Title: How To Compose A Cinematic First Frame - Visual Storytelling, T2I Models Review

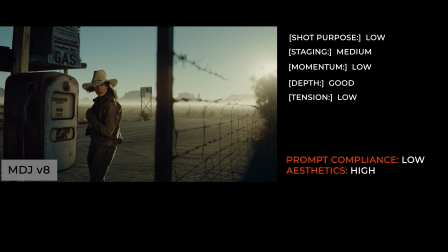The staging is also partially incorrect. Our hero is looking in the wrong direction. As for momentum, this frame is totally static with no indication of movement. The tension is non-existent. The woman looks like she's simply filling her tank, and the only tension she feels is the horrifying price of a gallon.
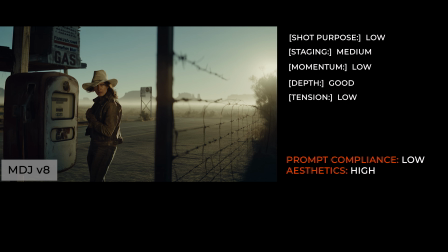Overall, this frame is a good example of being served a tasty burger when you ordered finger-licking fried chicken.
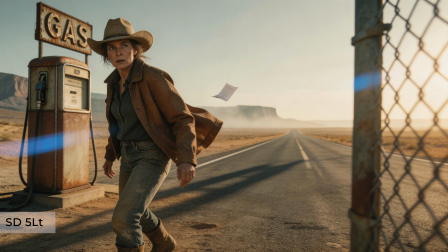Seedream V8 Lite. Rank? Moderate compliance.
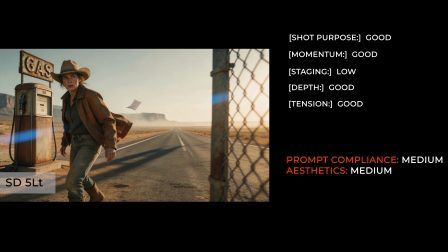Seedream captures the intention and spatial depth quite well, strictly adhering to the thriller motif. However, there are some serious issues with staging. The gas pump is located almost on the tarmac, and the foreground wire fence, acting as a dirty frame, is placed in the middle of the highway.
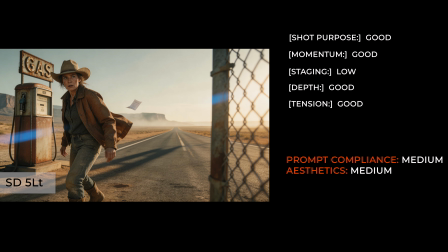Seedream followed the prompt but switched off its logic in the process. I'm also not impressed with the aesthetics. It has a plastic AI look that I want to avoid at all costs.
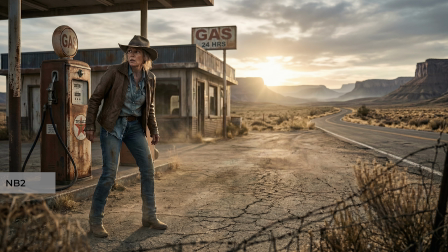Out of the 3 first frames generated, the Oscar goes to Nano Banana 2, rank High Compliance.
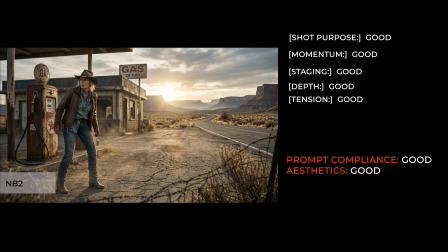It perfectly executes high contrast lighting and an oppressive atmosphere while maintaining the exact spatial standoff requested. The intention flawlessly captures the drama and paranoia of the hero.
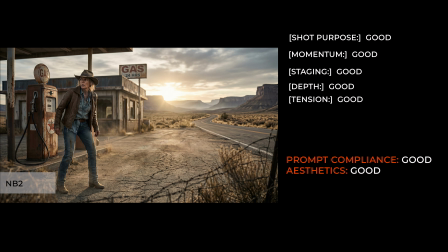The momentum is convincing. The heavy poised stillness and coiled spring readiness of the foreground subject are spot on. The compressed staging is particularly impressive. By positioning the character in the left third of the frame, facing the left edge, the scene feels pressurized and suffocating.
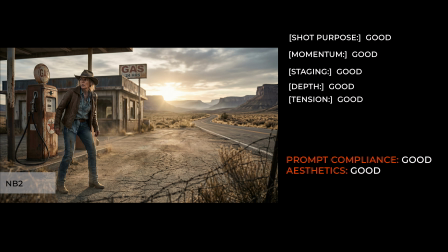This sparks anticipation for what is hiding off-screen. The viewers expect the next shot to reveal it and can't wait to see it. Additionally, the gaze vector is perfectly executed.
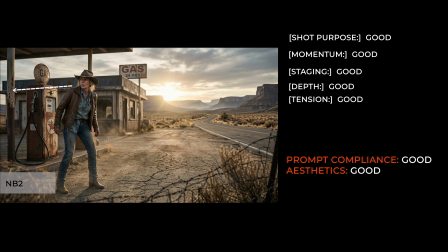We are led to the subject's eyes first, follow her gaze to understand the danger, and finally settle on the vanishing point where the leading lines meet. This final glance reinforces the hero's isolation. This is a prime example of storytelling through composition alone.
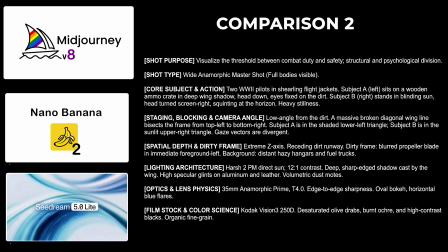Alright, on to our next example. Scene 2, World War II pilots.
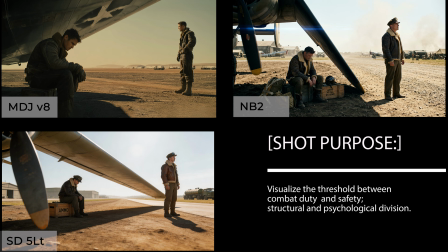The purpose: to visualize the threshold between combat duty and safety using structural and psychological division.
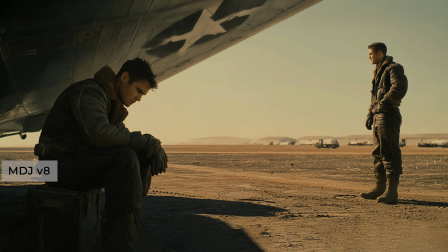Midjourney V8, rank Moderate Compliance.
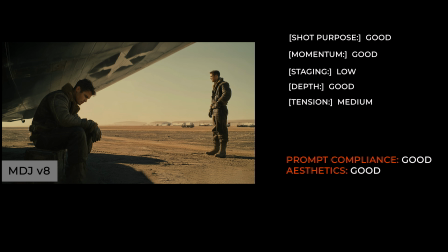Midjourney followed the intention but chose to do it its own way, ignoring our critical diagonal bisection requirement. While the psychological division is there and the frame is aesthetically pleasing, the staging missed the initial core concept.
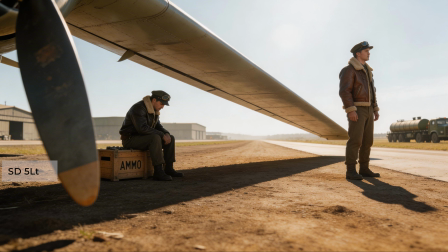Seedream V8, Lite, rank High Compliance.
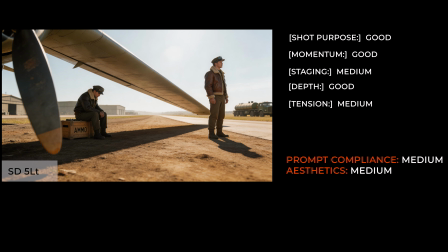Seedream strictly adhered to the complex geometric bisection, successfully isolating the subjects. It captured the stark division perfectly through rigid structural framing, but lost points on the shadows.
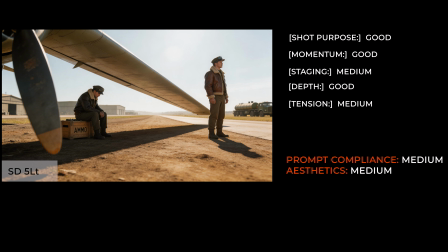They make no sense. The depth is well executed, utilizing the propeller as a dirty frame in the foreground.
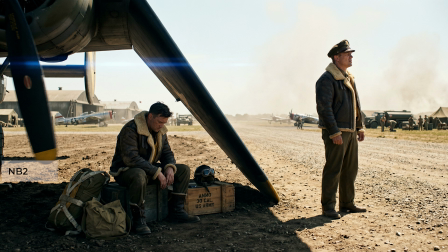Out of the 3 images, the winner is Nano Banana 2 again.
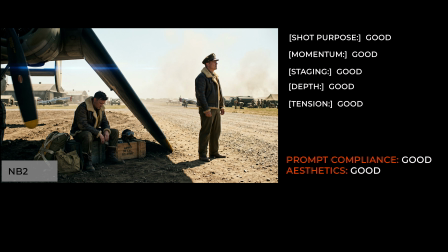Nano Banana 2, rank Superior Compliance. This image perfectly captures the heavy stillness, delivering an accurate cinematic mood. The broken wing adds to the atmosphere and conveys the division between the characters.
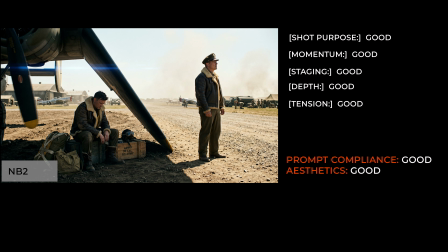I love the staging and depth. The propeller, receding runway, and hangars create a massive Z-axis. The realistic aesthetic of this frame is truly admirable. Now for the third example.
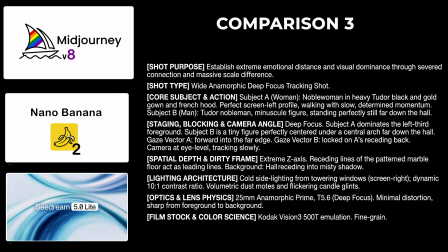Scene 3, Tudor Power Struggle.
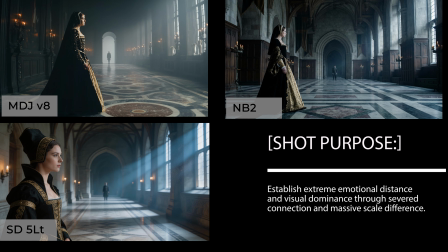The purpose: to establish extreme emotional distance and visual dominance through severe connection and massive scale difference.
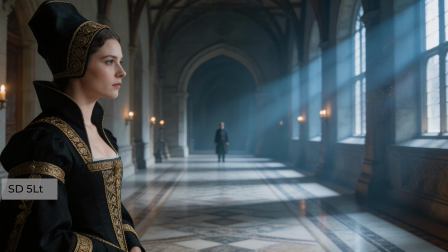Seedream V8, Lite, rank Poor Compliance.
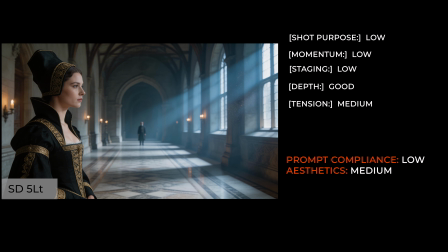By ignoring the wide shot constraints and defaulting to a close-up, Seedream loses the intended spatial dominance. The massive scale difference is gone. As a result, the intention, tension, and depth are all lost.